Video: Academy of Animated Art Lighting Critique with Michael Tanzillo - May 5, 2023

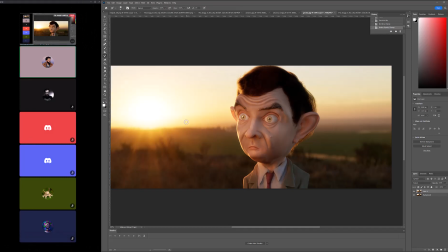20:10 And the background already has it a little bit, so we'll take that away from the background. Just keep it on the character himself. Actually, now that I see that, I want to add a little more contrast to that.
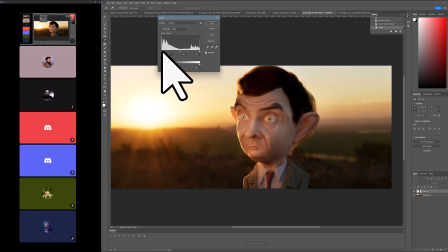Yeah, something maybe more along this lines than cleaning up the eyes. For the eye color, they're falling a little bit in the yellow side.
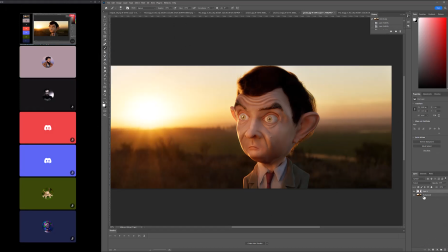20:44 I would just darken those up a little bit. Let me go ahead and flatten this down again. Just change the eye color.
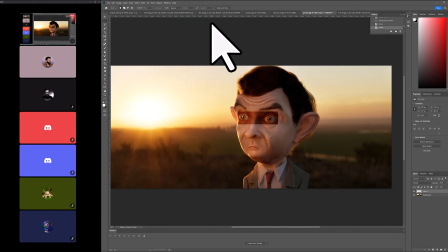And then I think, yeah, you're really kind of narrowing them in there.
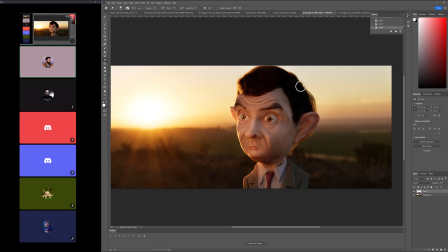21:21 Contrast a little bit high there.
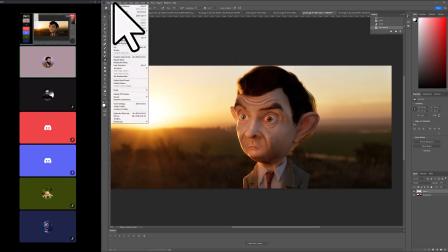21:26 Nope. I'll just do it the old-fashioned way. Image adjustments, brightness, contrast.
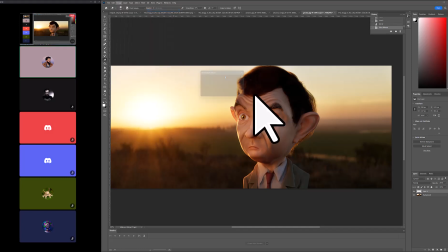21:32 Oh, there isn't a hotkey for it. That's fine. Yeah, just to get the eyes a little bit darker. Sorry, that was a long way around to get to that point, but it doesn't even look that good. But yeah, get the iris color to be a little bit darker. But I think everything else is looking good.
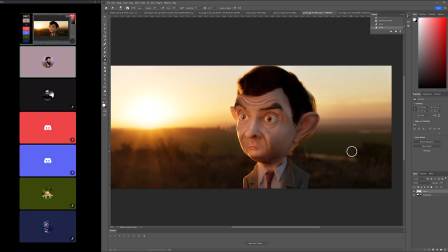21:50 And then there's a little bit of speck on the face, but I would do. I like to do a pass at him where there's basically, and I think I have this in my tutorial, where you basically turn him to metal, and then have.
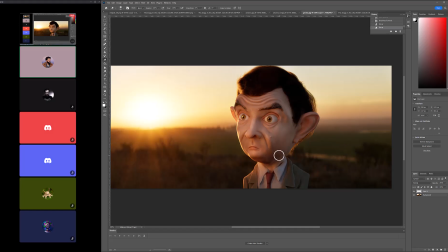22:06 And then just like sprinkle in some specular highlights. I think having it on the key side would help him out a little bit, like, and also in kind of the wrinkles a little bit along his head. All right. Anybody else got anything for this one?
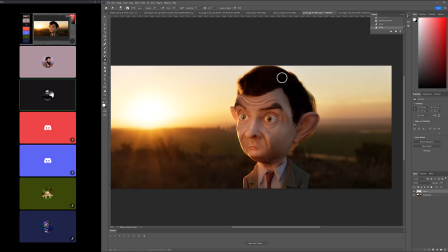22:18 One thing only that bothers me a little is that on his left eye, on the right side of the screen, the white of the eye looks a bit too bright for me. Mm-hmm. Yeah. Because it like.
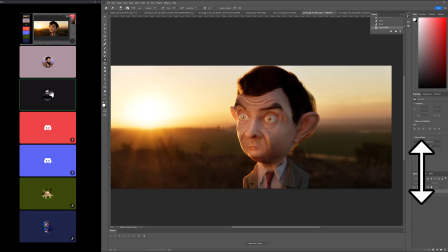22:36 Is, especially with a light coming straight from behind him, I don't think it would be that bright. That's the only thing that jumps at me.
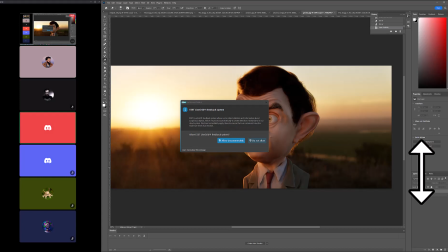22:49 Yeah, that's a good call. Yeah, I see. Yeah, I think it's the side away from the light is too filled. The key fill ratio should be higher. Yeah. So darker for that eye, just as Andre said.
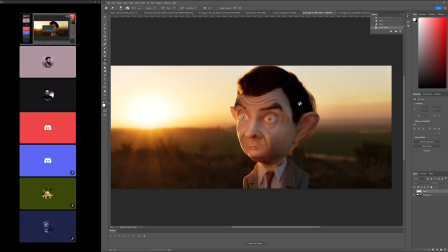23:05 And also, you could probably benefit from some light wrap as well on the side towards the key, towards the sun. Yeah, for sure. That's a good call. Yeah, so just getting a little bit of a edge blur light wrap effect coming around here.
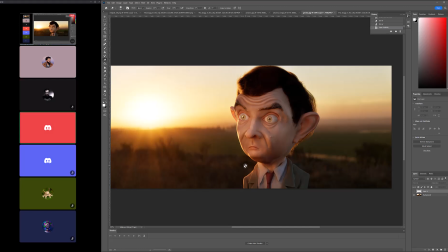23:18 Yeah, good call on that. Yeah. Sorry, to help with the specular in the wrinkles, you could probably do a curvature. This is Maya, right? You could probably do a curvature. Pass in there. Yeah. A curvature and a concave pass, and then you can then sprinkle it in with that. Yeah, that's a good idea too.
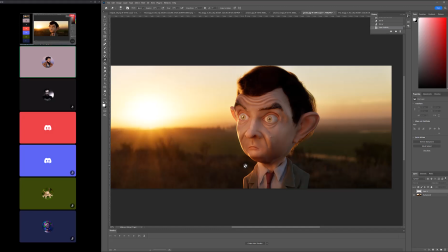23:36 That's good. And then I like that. Yeah, definitely. Anytime you have that that's a good call. Anytime you have that backlighting coming in and creating like this bright edge, you really want to get some light wrap going on in there. Good one. All right, cool. All right, let's hop back over into Ariana.
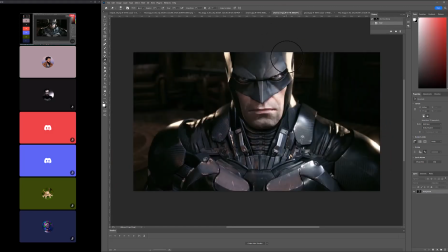23:54 So again, this is a ref from this. We've got this little guy coming in here.
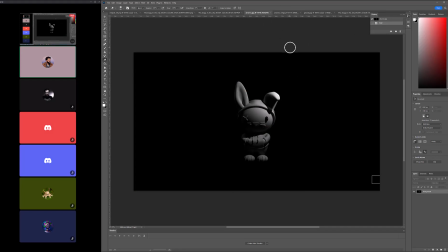24:00 So again, I saw your thing about the ground plane. I'm not sure why that's not showing up, but yeah, just throw one in there. And then that ground plane will allow you to create some more bounce light in there. I love the position of the light. I think that's actually working out really well.
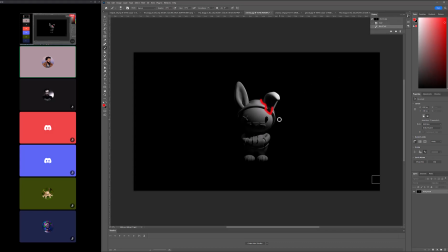24:15 I would just increase the radius to get more softness here, and then to match up to this reference.
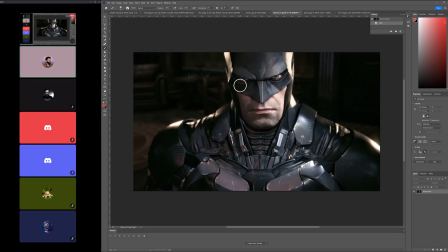24:22 Yeah, the key to fill is a little bit higher. So it's, you're looking at the shadow areas in here.
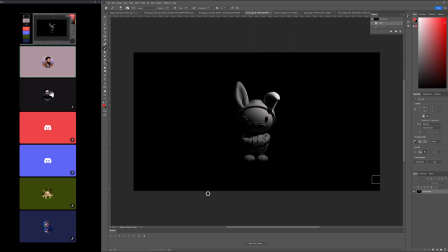24:30 You want to kind of match up that value. And again, it starts with the ground plane bouncing up on there. It looks like I can't tell if it's on the same light, but it looks like there's a little bit of a hard shadow there too. But so just be mindful of your, it actually looks like there probably is a second light there.
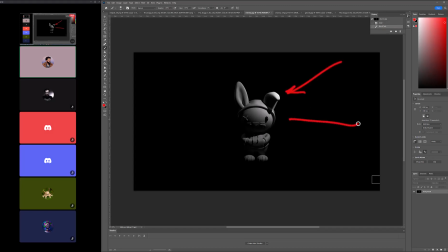24:48 There's probably a light kind of coming in up here and then one kind of coming in down there. I can see it in the speck of the eyes. Yeah. And I think that would be a really good place to go from there.
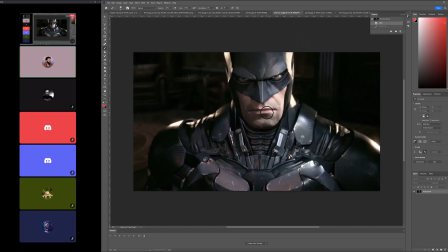25:02 Now this one's nice in that we're really able to focus in on the character because the background's really low contrast and pretty dark and blurry. So we're really able to center in here. And then with any Batman representations, it's always funny.
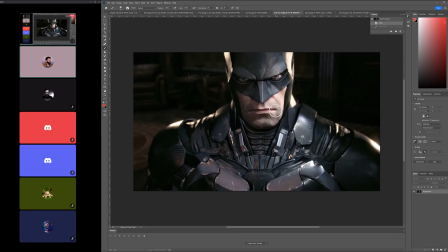25:17 Like you always just end up focusing around their mouth because the suit is so dark and like it's pretty matte. Like there is a specular highlight, but it's nice and flat. And the details of the skin tones like really kind of pop out. Also, the eyes kind of come through too. So I think, I mean, for me,
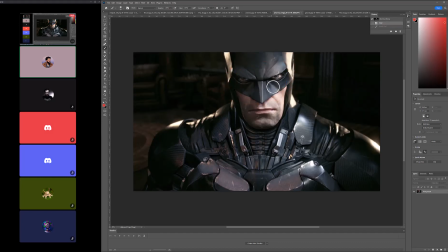25:35 it's always the more successful Batman representations is when you can get the focus on the eyes and away from just like the mouth and chin of it.
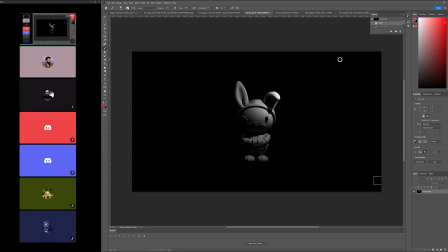25:42 So I think that like that in yours here, we can really kind of do that by the shape of the face and allowing this to kind of go dark, and it really allows to get the centralized look on the eyes.
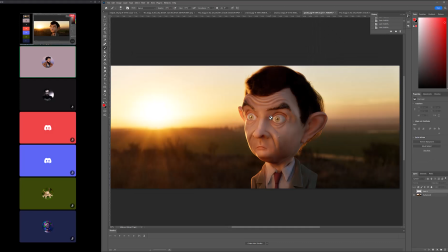25:54 So one of the things that we mentioned in Gissela's last iteration was this idea of when we were looking at a reference,
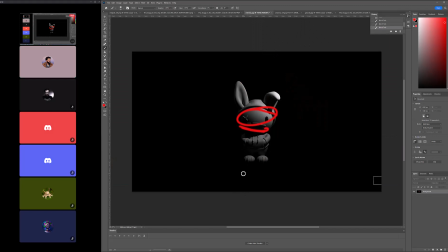26:01 there's always like there's the lighting that you see in the scene, and then there's like if you ever do any like lighting on set, you know that there's some tricks that come in, like bounce cards and extra lights that come in. So I think for you, one of the things you might want to try is you got the light kind of coming in here.
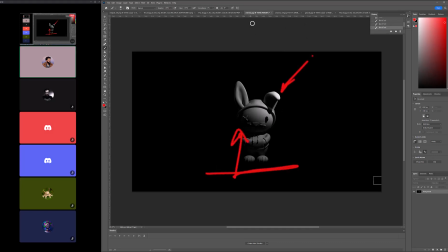26:20 You're going to have the ground plane bouncing light back up and in. There might be an opportunity too, and you can play around with it to just. Sometimes I like to just put a little soft little spotlight like right on the character's face where I kind of want the audience to zero in on.
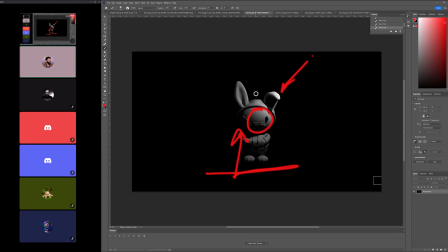26:35 And I think for you, it might even be just like right around the eyes here too, because I think the eyes really tell the story of this bunny of, you know, like the what I call the eye patch. I don't know if it's technically an eye patch, but the X eye on this really just kind of allow you to focus in there.
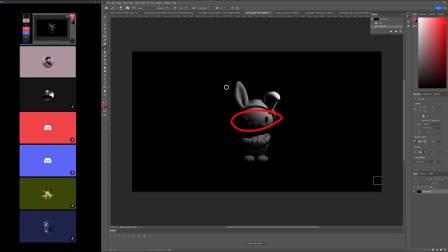26:52 So yeah, and then don't forget, like as you're building out the mood of this, if you want to keep it black and white, that's totally cool.
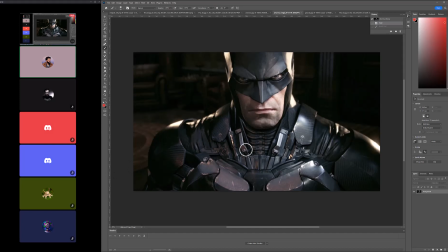26:58 But adding, like this one has, it's pretty low contrast, or I'm sorry, low saturation, but not quite pure black and white.
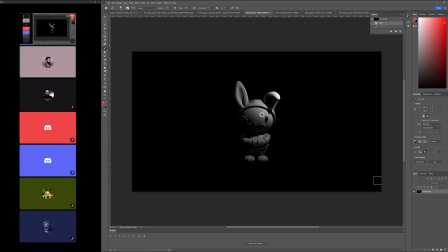27:06 So you can sprinkle in some color in your lights too if you want to do that. It seems like always the Batman Metropolis or Gotham, he lives in Gotham. It's always very like cool blues and grays there. So you could leverage that as well.
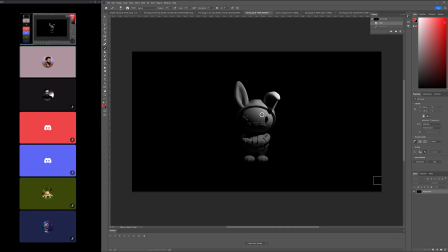27:22 All right, cool. I think that is it for today, everybody. Any last things before we break for the weekend? All right. Have a great weekend, everybody.
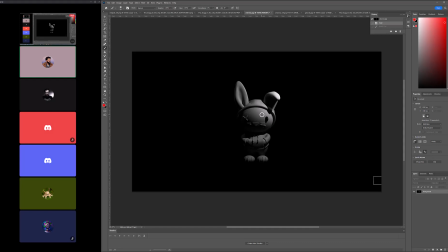27:36 I will get my camera issues resolved here, and my restarting my computer didn't work, so we will try that again. All right. Thank you all so much, and I'll see you all back again on Tuesday. We'll do another video critique. Thank you. Thank you. All right. Thank you. All right, bye-bye. Bye. Be good, everybody. Have a good one.